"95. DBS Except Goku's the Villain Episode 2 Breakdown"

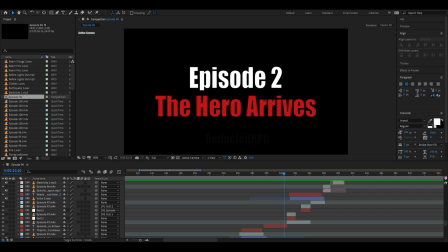275s
So one thing that I want to point out, this is outside the scope of the actual episode, but as I was making more and more videos, I have done my best to reorganize
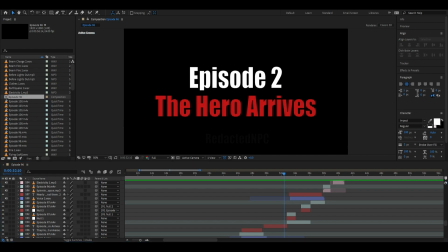290s
how my files are placed so that it's easier for me to find them. So I keep deleting and throwing away and finding and removing and replacing files over and over again. So for this one, I couldn't find the song that I used in the second half of the video.
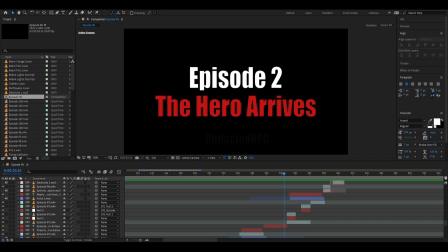307s
Of course, it's going to be, I could just go and find it and re-download it and use it again, but that takes effort. We're trying to speed run this episode breakdown, so you'll hear at some point the song won't be proper,
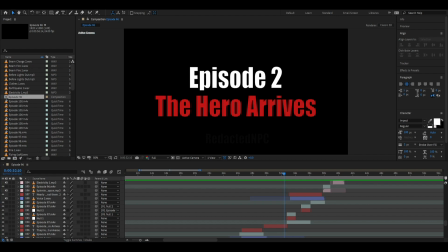326s
and if you're interested in hearing the actual song that was used at that point, you can go and watch the original, which I encourage you to do after each of these episode breakdowns. In this episode, I didn't actually have a title. I threw this on randomly.
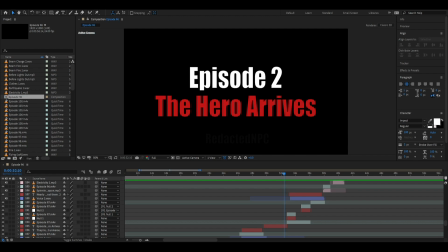346s
I decided I would use The Hero Arrives to try and further the theme of Goku being the villain. We've seen the villain's origin story, how he came to power. So now let's see how the hero gallantly arrives to save the day.
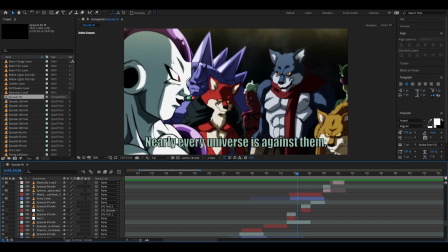362s
I tried to find shots where people were looking. I'm going to move my notes over to the side. I was trying to find shots where people looked villainous, like how Frieza here
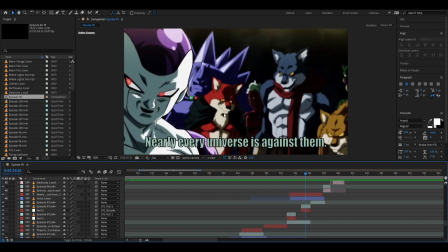374s
has red eyes, but there aren't all that many. There's also, I can't remember, I think it's here.
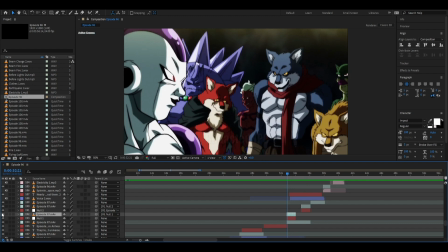382s
I think Frieza originally is talking. Let's see. Yeah, Frieza's originally talking. I just covered it up as best I could. Looking back, I didn't do too terrible a job.
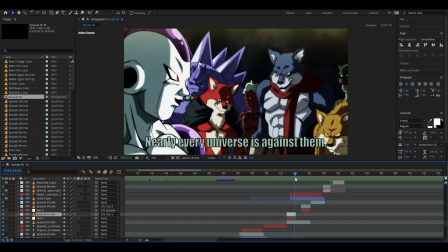396s
There's just that one part right here that you can see something's moving. But aside from that, not too bad.
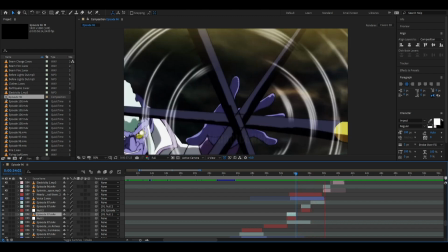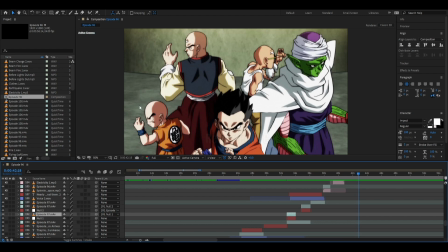414s
If you have headphones on, you just noticed how the sound moved from one side to another. Again, I like adding small details, and sound directionality is one of my favorite details to add.
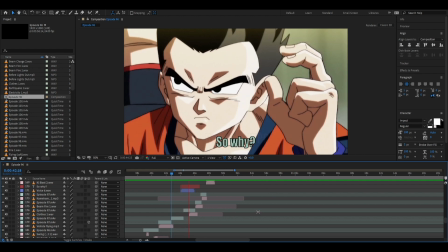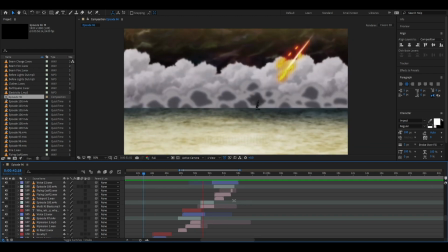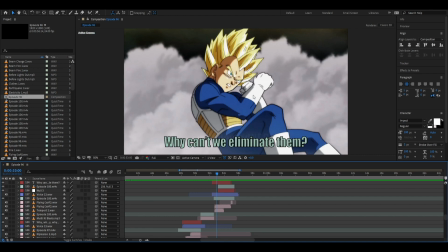436s
I removed some characters talking throughout the episode, and this one, Vegeta is normally talking, but I needed my narrator to be talking. I didn't need Vegeta to be talking.
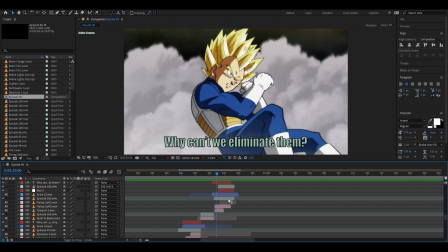448s
Thinking back now, in the moment, this seemed like a very big deal to me, and I needed to remove Vegeta talking so people wouldn't get confused. Looking at it now, it really wasn't that big a deal.
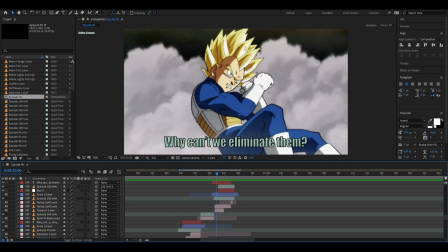459s
But if you look closely at this segment, especially at Vegeta's mouth, especially on the YouTube version, you'll see that his mouth isn't perfectly synced up. It's actually kind of floating around. That's just because whenever I upload it to YouTube, it doesn't look as pretty and as nice as it does when I'm editing it.
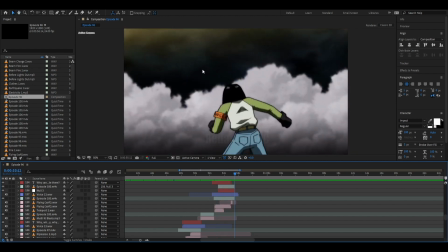482s
Okay, you could actually see it there.
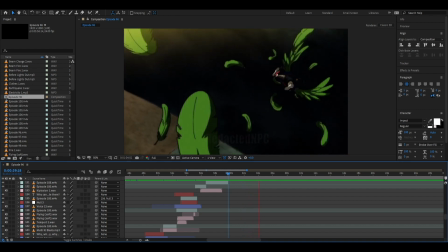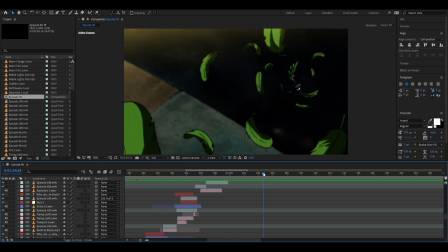495s
So, I figured one of the reasons that Universe 7 is surviving so well, despite the fact that they were said to be the second weakest, is for two reasons.
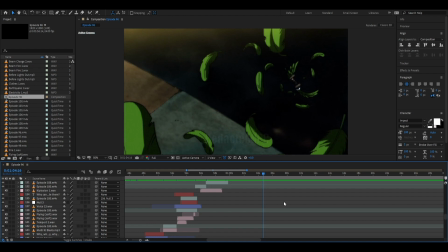507s
One, I'm pretty sure at some point it was stated that the reason the Universe 7 was deemed to be the weakest is because Frieza went around collecting the strongest people for his army and killing anyone who wouldn't join him or anyone else who would fight him.